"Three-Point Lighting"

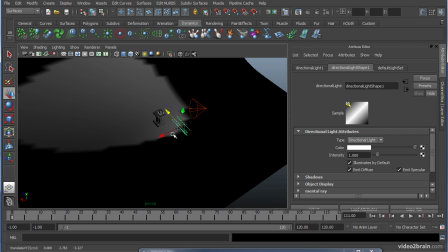4:15 Now I'm just going to move the light over here. That doesn't change anything for the lighting.
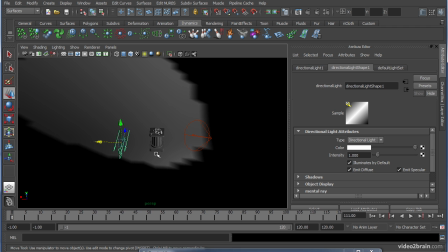4:22 A directional light is all about its orientation, its rotation.
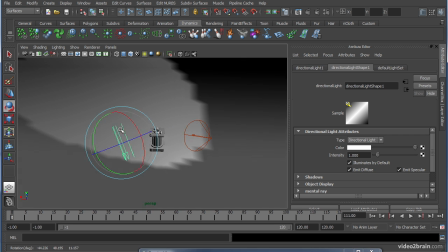4:27 As you can see, we're getting a very even swatch of light coming in.
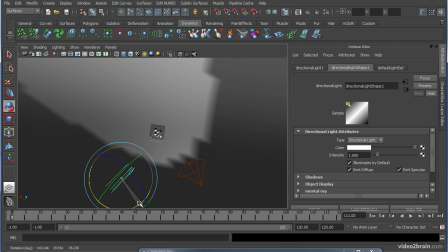4:33 I will set that up to about an equal opposite angle to the key light,
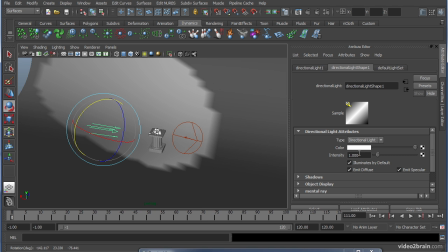4:41 maybe a little bit more down, and then I will reduce its intensity to just over half.
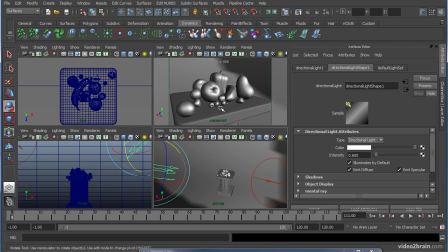4:49 We'll take a look.
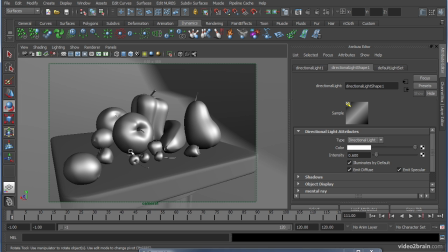4:50 We'll see that the dark areas are nicely filled in, but it's not a flat composition by any means. You still get a nice roll off, you still have very nice highlights, and you immediately understand that the light direction is coming from
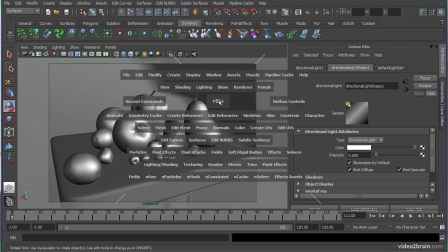5:07 the right of frame. The third component of a three-point light system is called a rim light,
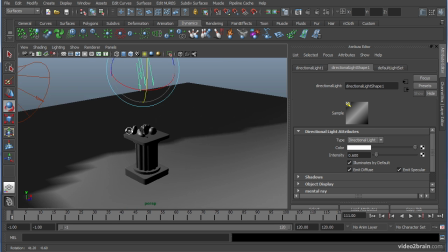5:19 also known as a backlight,
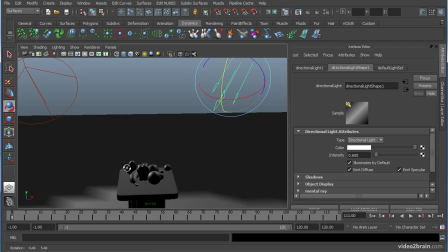5:22 which will be coming from the opposite direction, almost directly facing the camera.
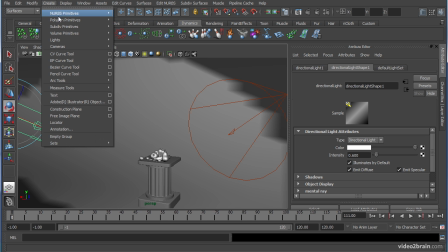5:29 And for this light, we will create another spotlight.
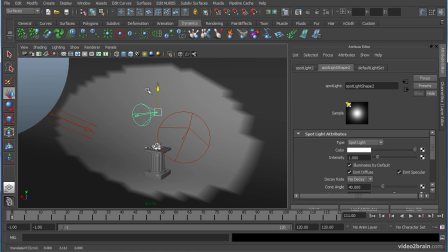5:35 The type of light that you use for the 3 points are entirely up to you.
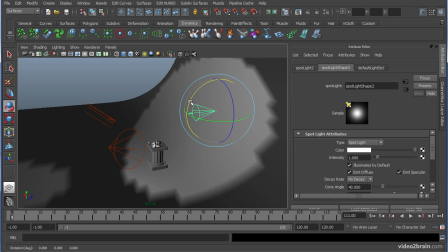5:41 No one light does a better job than the others. It all depends on the look that you desire.
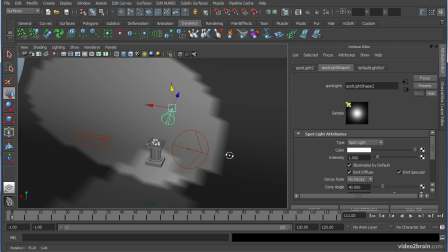5:50 What's important to note is the fact that you've got lighting direction from one area,
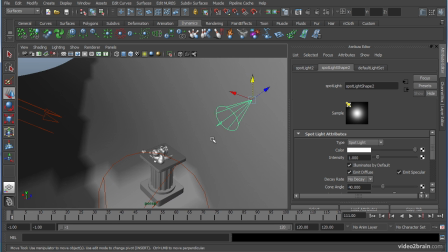5:55 you've got fill from another area, and you have a rim or a halo coming from yet another.
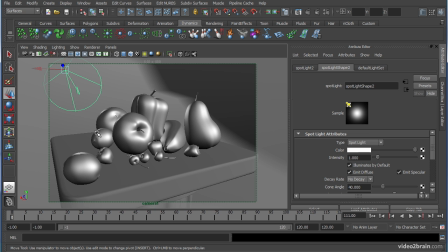6:01 Take a look at our composition. You'll start noticing a nice rim highlight that helps bring out some of the shape of these objects. You can see as I move the light away that we start losing that sense.
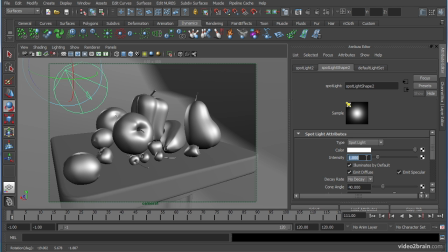6:22 We'll go ahead and angle it at about here and create its intensity to just under half, just to get a little bit of a hit. We take a look in our perspective window.
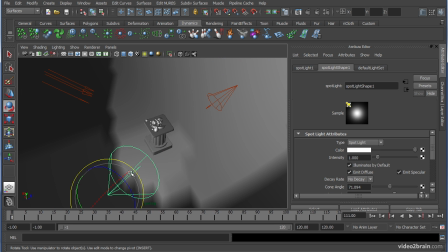6:36 The layout is very simple. Key, fill, rim.
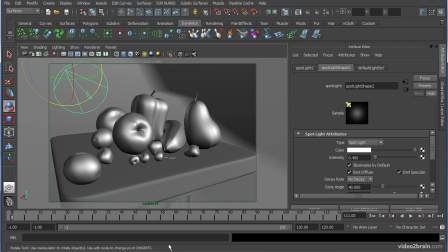6:44 Take a look at a render. Here's the default.
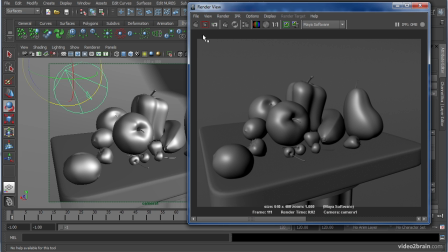6:49 We'll put that in our image buffer and render with our new lighting.
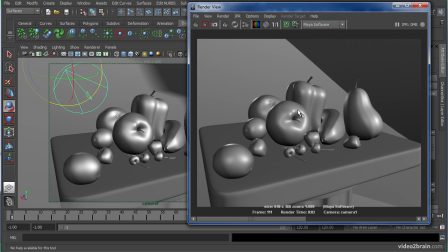6:57 You have instant identification of light direction. You have a good amount of overall fill light and a nice highlight.
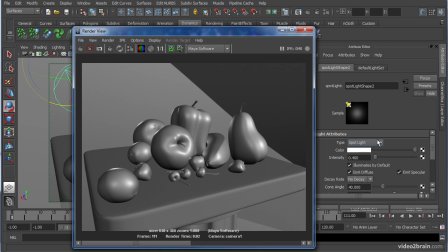7:09 We can probably bring that down a little bit. Let's create that about half.
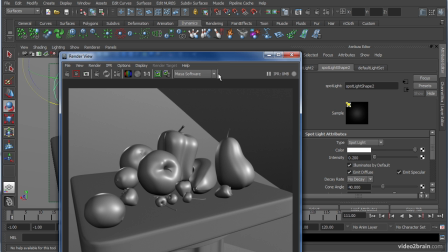7:17 This edge is being created by one of the spotlights,
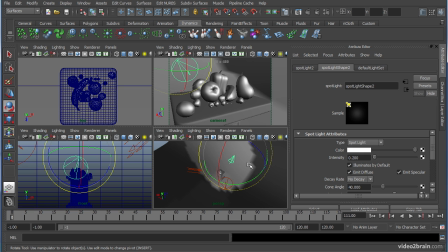7:21 because spotlights, as you can see here, have a finite edge. By increasing the cone angle, we move that edge
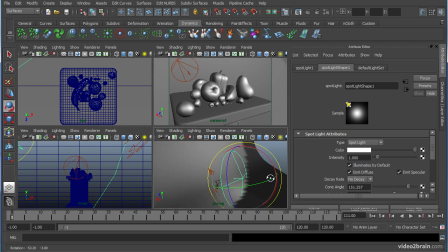7:35 because we are creating a much wider light. You could very easily use a directional light and you will not have this issue.
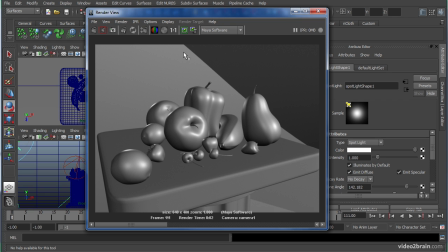7:46 If we render this again, let's put this in the buffer and render with the wider key.
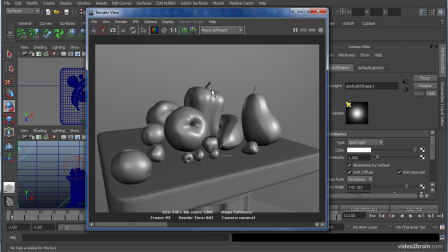7:52 Now we don't have the shadow line issue and we have a quickly lit composition.
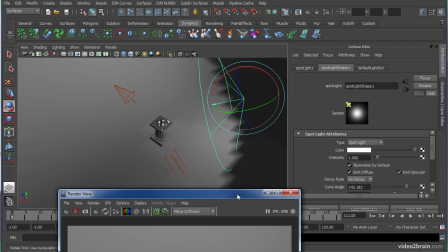7:59 To take a look at a more complex lighting arrangement,
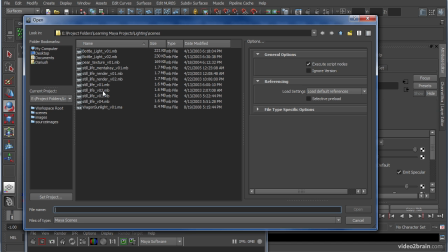8:04 let's go ahead and open Still Life VO2 from the lighting project.
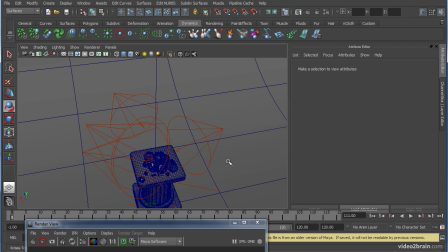8:15 In this layout, you'll see multiple lights.